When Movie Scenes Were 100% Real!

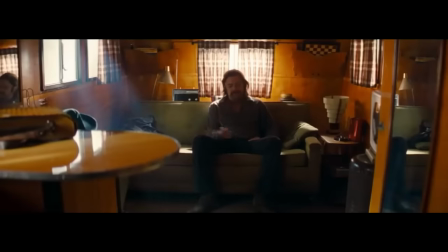0:00 Well, you're drinking all night. Fucking drinking again. 8 goddamn fucking whiskey sours.
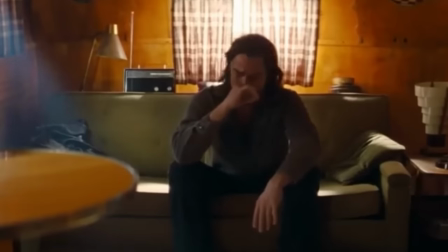0:07 Fucking bullshit.
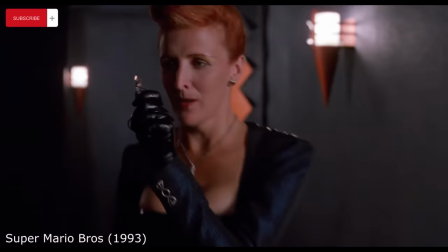0:12 During the boom boom bar scene in Super Mario Bros., they had instructed actress Fiona Shaw to sip from a shot glass containing a worm.
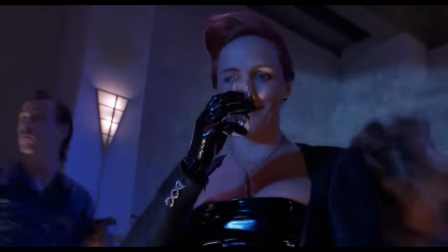0:20 Assuming the worm was fake, she'd done as directed only to find it wiggling from her lips.
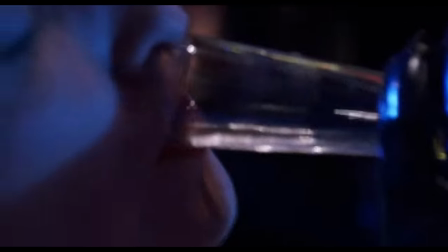0:25 Shaw had maintained her professional composure until the take was done.
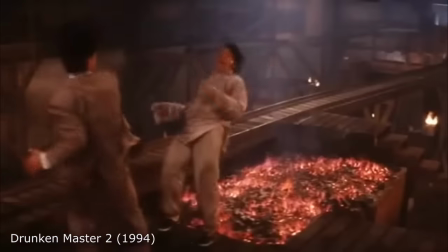0:30 In Drunken Master 2, Jackie Chan's character falls into a fire pit.
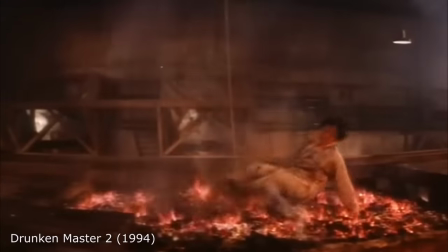0:34 Wanting the scene to be realistic, Jackie Chan actually fell into a real fire pit.
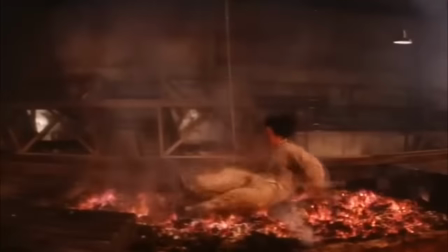0:39 He even did the scene twice because he felt the rhythm wasn't right the first time.
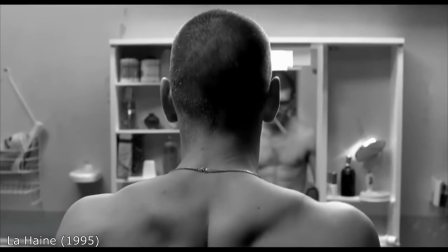0:45 In the movie La Haine, there is a scene where Vince talks to himself in the mirror. In this scene's filming, however, no mirror is involved.
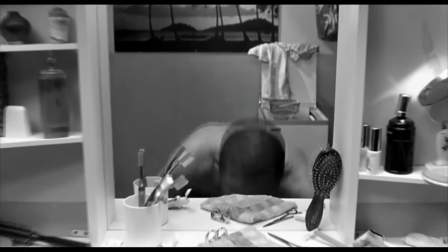0:52 The actor is in another room with a body double standing across him, mimicking his movements.
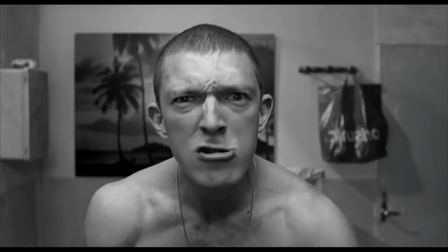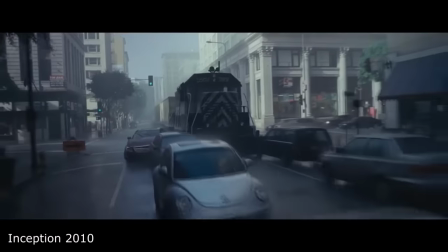1:03 The train scene in Inception was one of those scenes that seemed so over the top that one could easily think it must have been really great CGI.
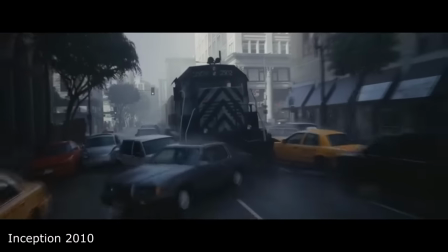1:10 It was actually a practical shot done in downtown LA.
Get down.
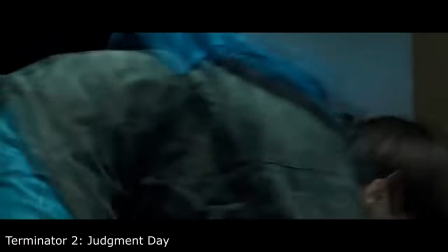1:18 Did you know that for Terminator 2, Judgment Day, to prepare for his role as T-1000,
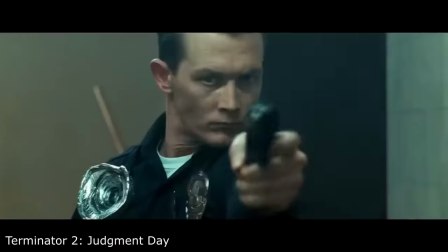1:23 Robert Patrick trained to fire a gun without blinking, to portray a real robot that doesn't flinch.
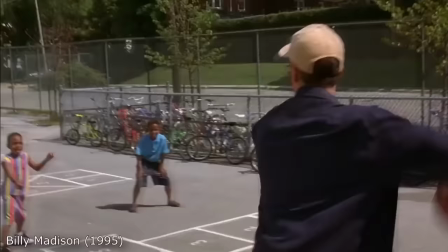1:31 During the dodgeball scene of Billy Madison, Adam Sandler actually hit the kids as hard as he could,
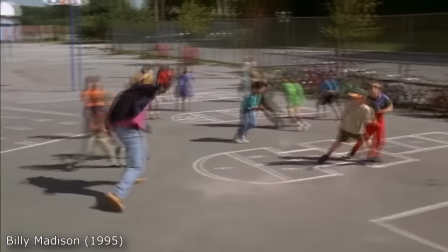1:36 believing that hurting kids is funny, which is true, though the director cut the scene just before they started crying,
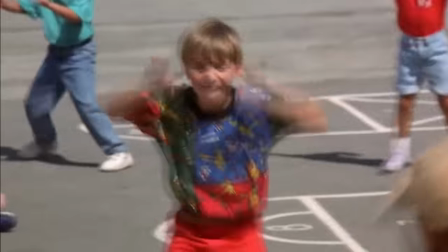1:42 resulting in some upset parents.
And I think I told the guys to roll anyways, and I nailed a bunch of kids. And kids grew up, and guess who they are today? I don't know.
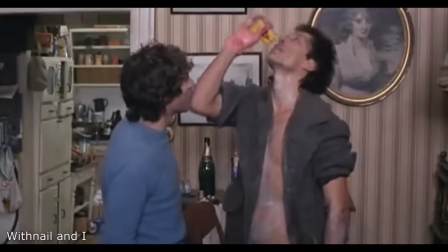1:59 In With Nail and I, there is a scene where Richard Grant, in desperate need of some alcohol, swallows a can of lighter fluid in one gulp.
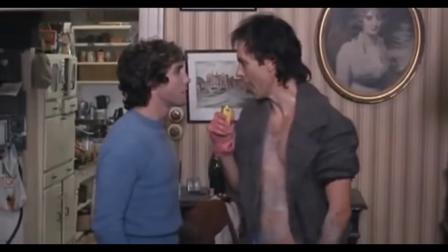2:06 He was told by the director that the can would contain water, but it was filled with vinegar instead to provoke a trustworthy reaction from the actor.
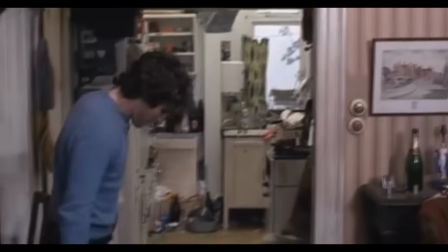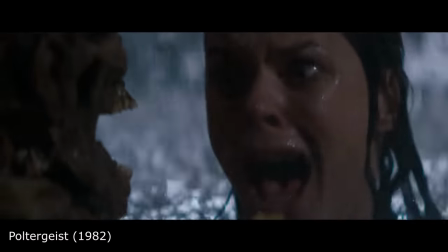2:20 In Poltergeist, after shooting the pool scene, Jobeth Williams later found out she was swimming around with real skeletons.
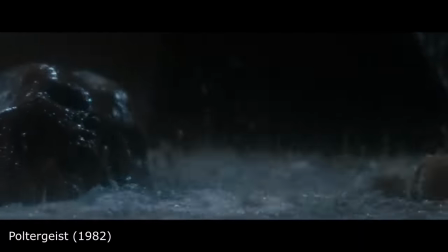2:27 It was cheaper to buy them from a medical supply store than to make them. Imagine dying and having your dead body be used for a movie.
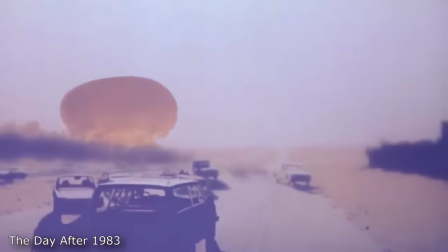2:37 Did you know that in the movie The Day After from 1983, the nuclear attack scene includes footage from real nuclear test detonations?
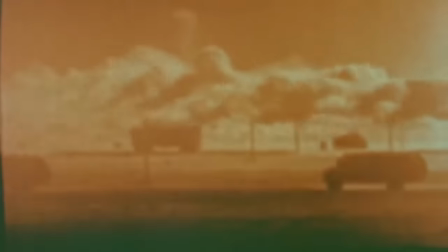2:46 US President Ronald Reagan watched the film,
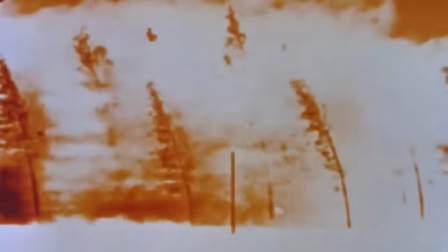2:49 and it softened his personal feelings about being a Cold War warrior and the actual consequences of nuclear war between the two superpowers.
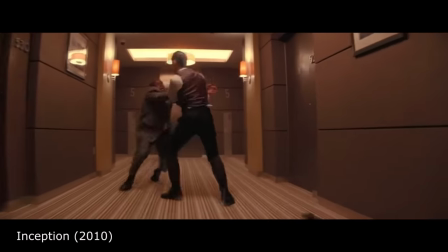3:01 Did you know the hotel fight scene in the 2010 movie Inception does not use CGI?
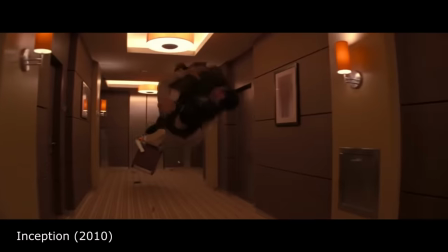3:07 The scene, which involves anti-gravity, was filmed using practical effects, wire work, and a rotating set.
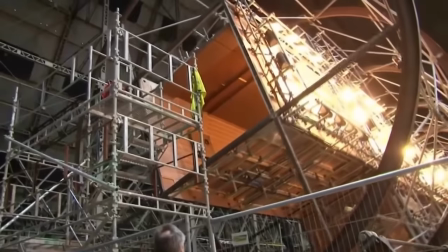3:13 Actors were suspended by wires, and the set could be rotated to create the illusion of shifting gravity.
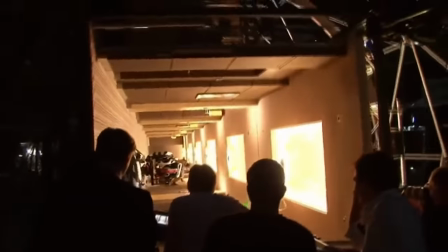3:19 The scene took 3 weeks to complete and involved 500 crew members.
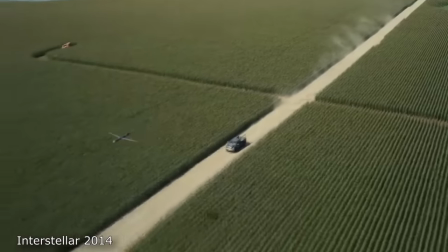3:25 Apparently, Nolan hates CGI and opts out of using practical as much as possible. Another example of this is the cornfield scene from Interstellar,
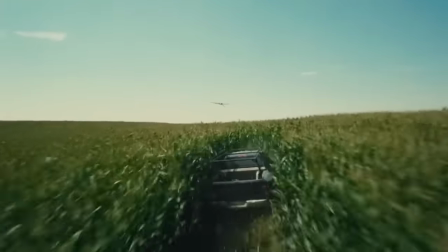3:32 where he planted 500 acres of corn and ended up making a huge profit by selling the corn later.
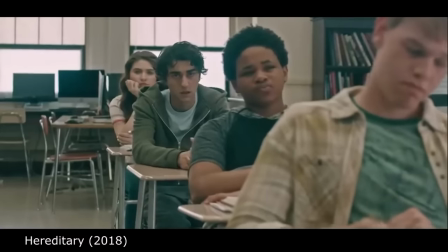3:41 In Hereditary, actor Alex Wolff wanted to break his own nose when he slammed his head on the desk.
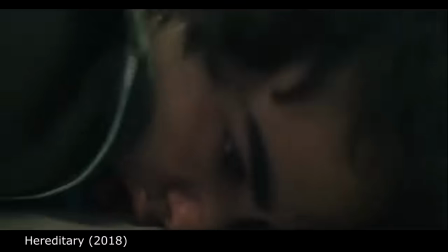3:46 Director Ari Aster politely told him he didn't have to do that, and that they'd give him a cushioned desk.
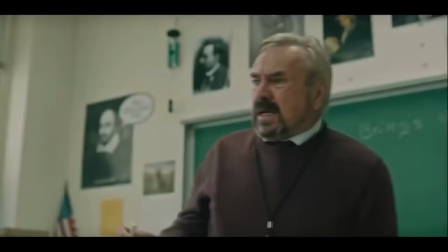3:52 When they shot the scene, only the top half was made out of foam, and Wolf dislocated his jaw on it.
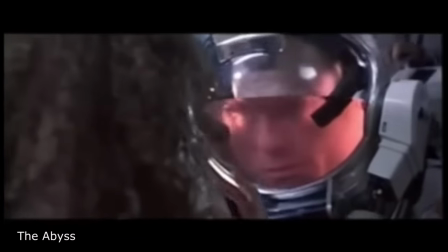4:01 In The Abyss, James Cameron kept the cameras rolling after Ed Harris had run out of oxygen, capturing the actor's real panic.